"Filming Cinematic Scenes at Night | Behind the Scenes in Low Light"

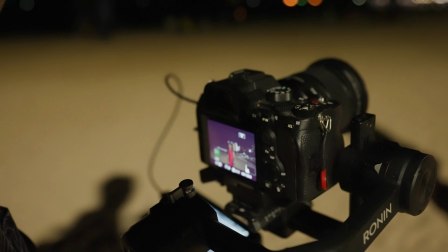(4:12)
Even at f1.4 with a prime lens and 12800 ISO, it's still kind of underexposed, kind of dark.
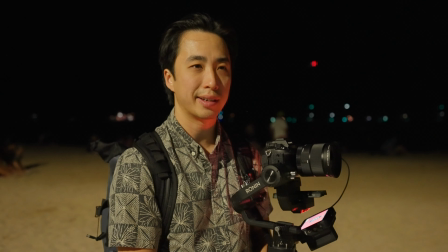(4:20)
So we have a little bit of time before the fireworks start. Usually it's like 4 minutes, so I'm gonna try to get as much shots as I can.
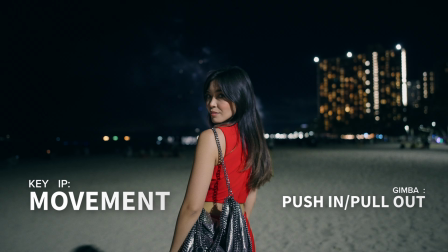(4:27)
I'm gonna hope for the best. For these movements, the best shots were a push in to pull out with a gimbal.
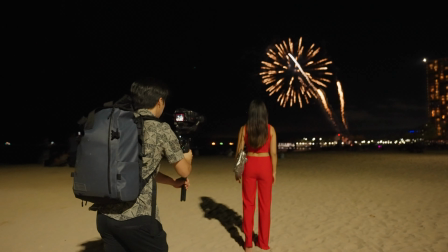(4:32)
I find that it really adds a dynamic effect to the fireworks popping in the back with Courtney.
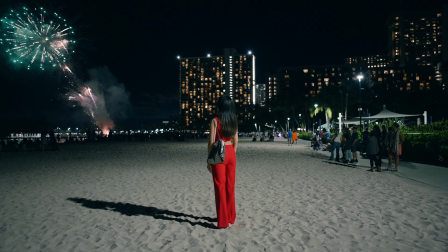(4:38)
Two shots I needed here were the wide establishing shot to give context and a closer tight shot of her watching the fireworks.
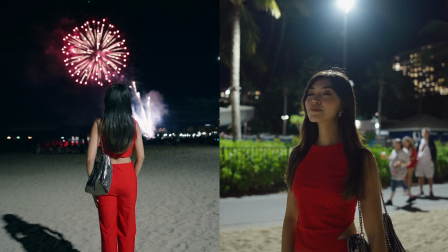(4:45)
The 24mm focal length was pretty versatile here for capturing the action and the reaction.
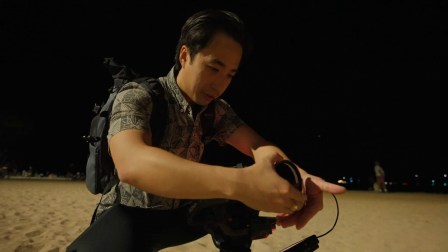(4:51)
I used the widest aperture at 1.4 to have the best exposure because I was shooting at 60 frames per second.
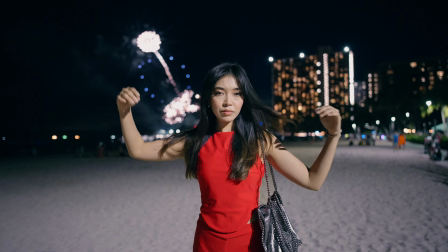(4:58)
Also, because it was slow motion footage, I had the shutter speed at 1/120 to get the natural motion blur. Woohoo!
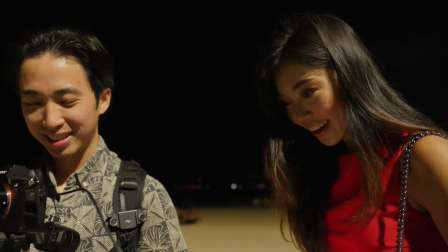(5:09)
Nice. Nice. Sick. Okay.
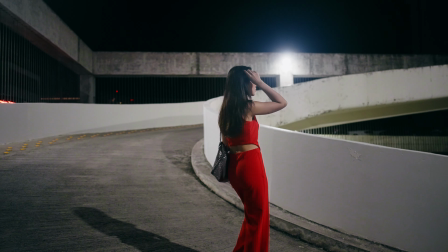(5:11)
Circling back around to the spiral parking garage, no pun intended, it was interesting to create some shots with a wide angle prime lens.
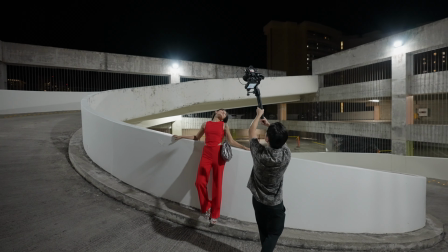(5:19)
I was able to extend the gimbal above me as an overhead shot of Courtney.
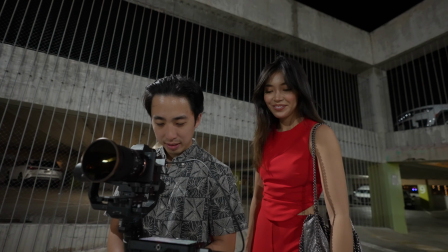(5:24)
This wouldn't be possible without a wide angle lens like the 24mm because I wanted to show the spiral patterns below her.
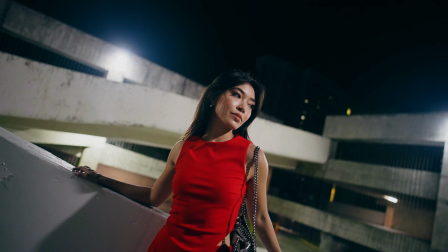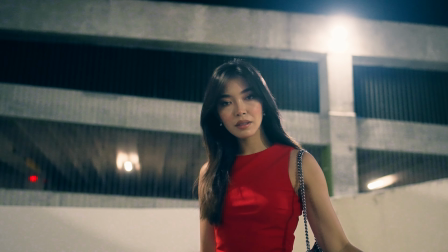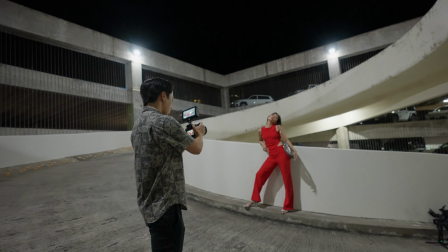(5:44)
These were just some lights coming from the parking lot, and I was pretty glad that it was well lit for us, and we didn't have to use any lighting equipment.
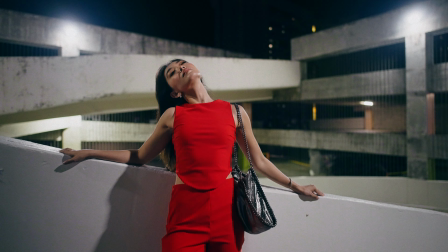(5:52)
This wasn't something I was conscious of because I've been practicing cinematography,
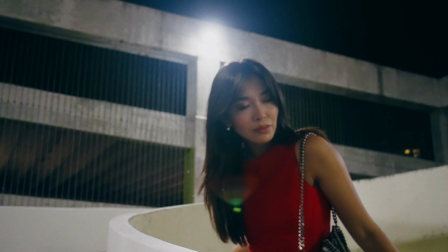(5:56)
so I knew that having motivated lights such as these in the frame is a powerful way of showing a scene.
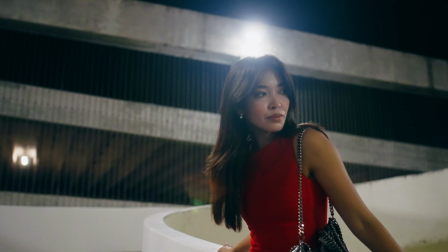(6:01)
There's different ways you can elevate the aesthetic, but I find that backlighting your subject is always appealing.
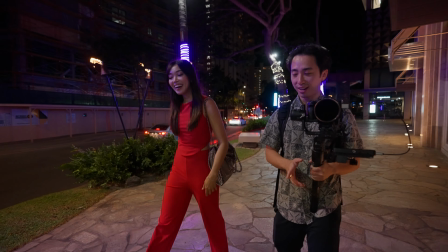(6:08)
The best practices of cinematography at night is about looking for ambient lighting and using depth to compose your shots.
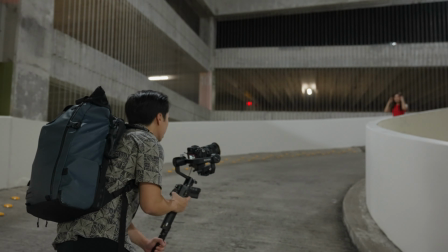(6:15)
I was glad that I was able to use this lens with the intention of showcasing different environments the model was in.
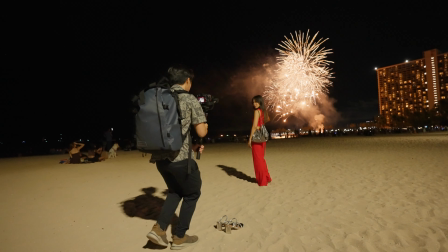(6:21)
Overall, I think that this shoot went super well because not only had I planned ahead, but we were able to adapt and improvise based on our situation.
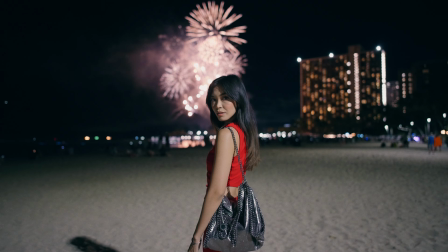(6:29)
We got the main shot that I wanted for the night, which were the fireworks, and I'm proud to add these pieces as part of my work.
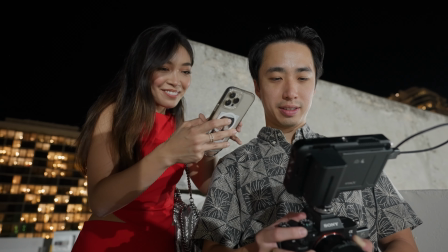(6:35)
If you enjoyed and got value from watching this, please check out some more of my videos on my channel. Also, I've included Courtney's Instagram handle in the description so you can check it out and follow. Thank you guys for watching, and as always, take care.